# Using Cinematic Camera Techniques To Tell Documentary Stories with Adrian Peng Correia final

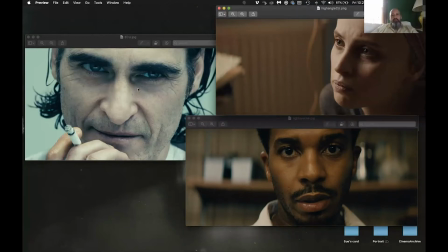[26:05]
This angle close-up you know this is probably an alternative camera if I was doing something like this here or here for the first camera I might do something like this if I was doing two close-ups to be able to get you know just a different eye line for for coverage sake. But you can just see the nature of what this eye line does versus this.
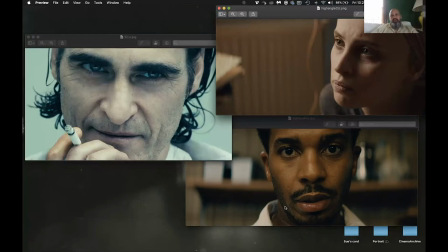[26:23]
This is something much more specifically engaged and kind of subjective, frankly, than this. The angle might be a little bit more subjective because it's slightly higher.
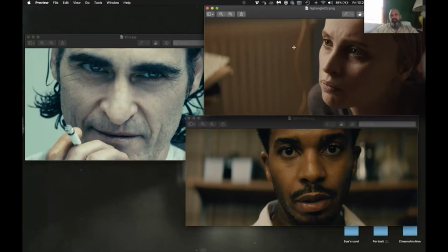[26:36]
It's a little bit more stylized. But this eyeline off camera detaches a little bit. Even if the subject matter is really, really difficult and specific, it could end up this kind of off eyeline ends up giving a little bit of reprieve from the audience. You can just see if someone's talking to you and with this kind of eye line and this kind of sizing, you know,
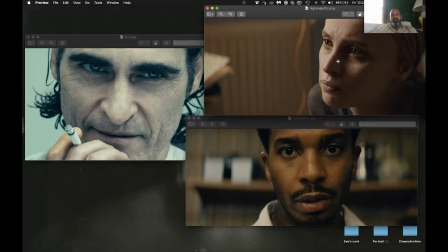[26:56]
it's a totally different kind of feel in terms of the way it's going to impact the audience than this particular moment and this particular eye line. Now, regardless of someone, whatever they're talking about, psychologically, this is different connection to the audience than this.
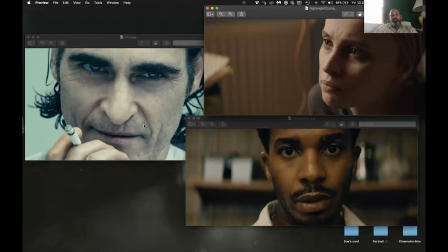[27:10]
So like just, you can just tell psychologically what these frames do as you look at them as opposed to something that's off lens. So,
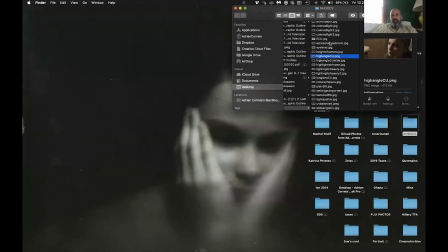[27:22]
and okay. And we'll just keep running through some of these things here. And actually not that one.
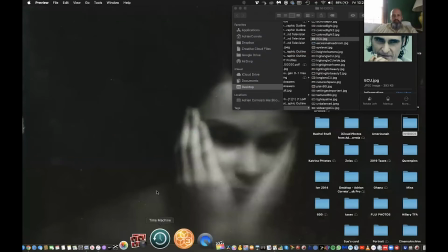[27:29]
Apologies. Hold on. So I'll make sure and see if you guys have any questions here in a minute.
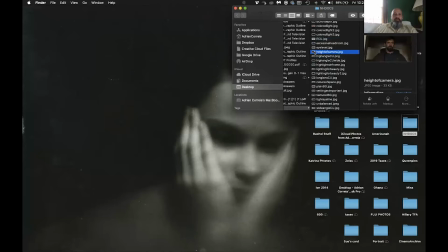[27:39]
So I just want to talk about height of camera for a second.
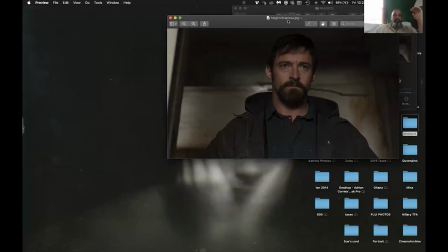[27:43]
So, you know, like usually for the most part, interview elements are done at almost at eye level. Again, because there's something really objective to someone just looking directly if a lens being directly at their eye level now this now this particular shot i've done documentary
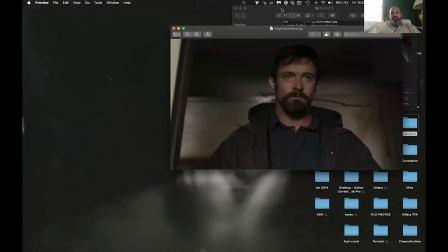[28:01]
work where it has been slightly elevated like that that last shot we saw
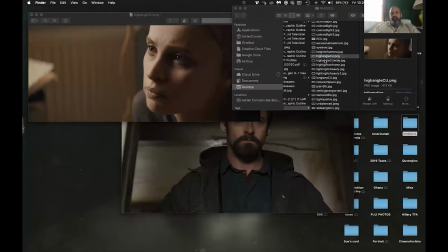[28:06]
with the uh high angle close-ups here you know we'll run
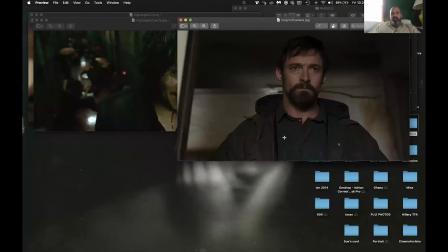[28:11]
through a couple of these but you know like this is probably somewhere in reddit like his diaphragm level you know in terms of sizing maybe you're heck of a lot more ceiling. You're seeing a heck of a lot more. This is probably a slightly wider than normal view lens is a shot by Roger
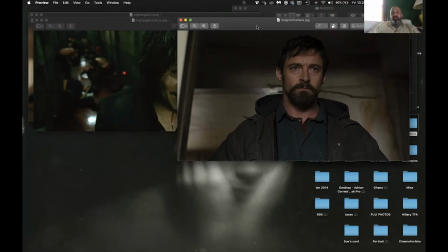[28:31]
Deakins who tends to favor 32 and 35 millimeter lenses for his mediums. He likes the proximity. He likes lenses to be closer to people because he feels like it communicates more motion narratively.
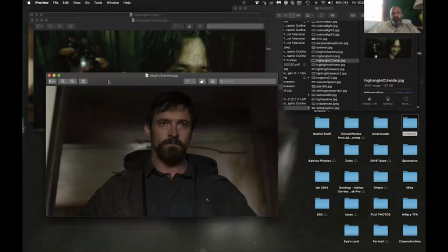[28:45]
And you can tell that like that kind of feeling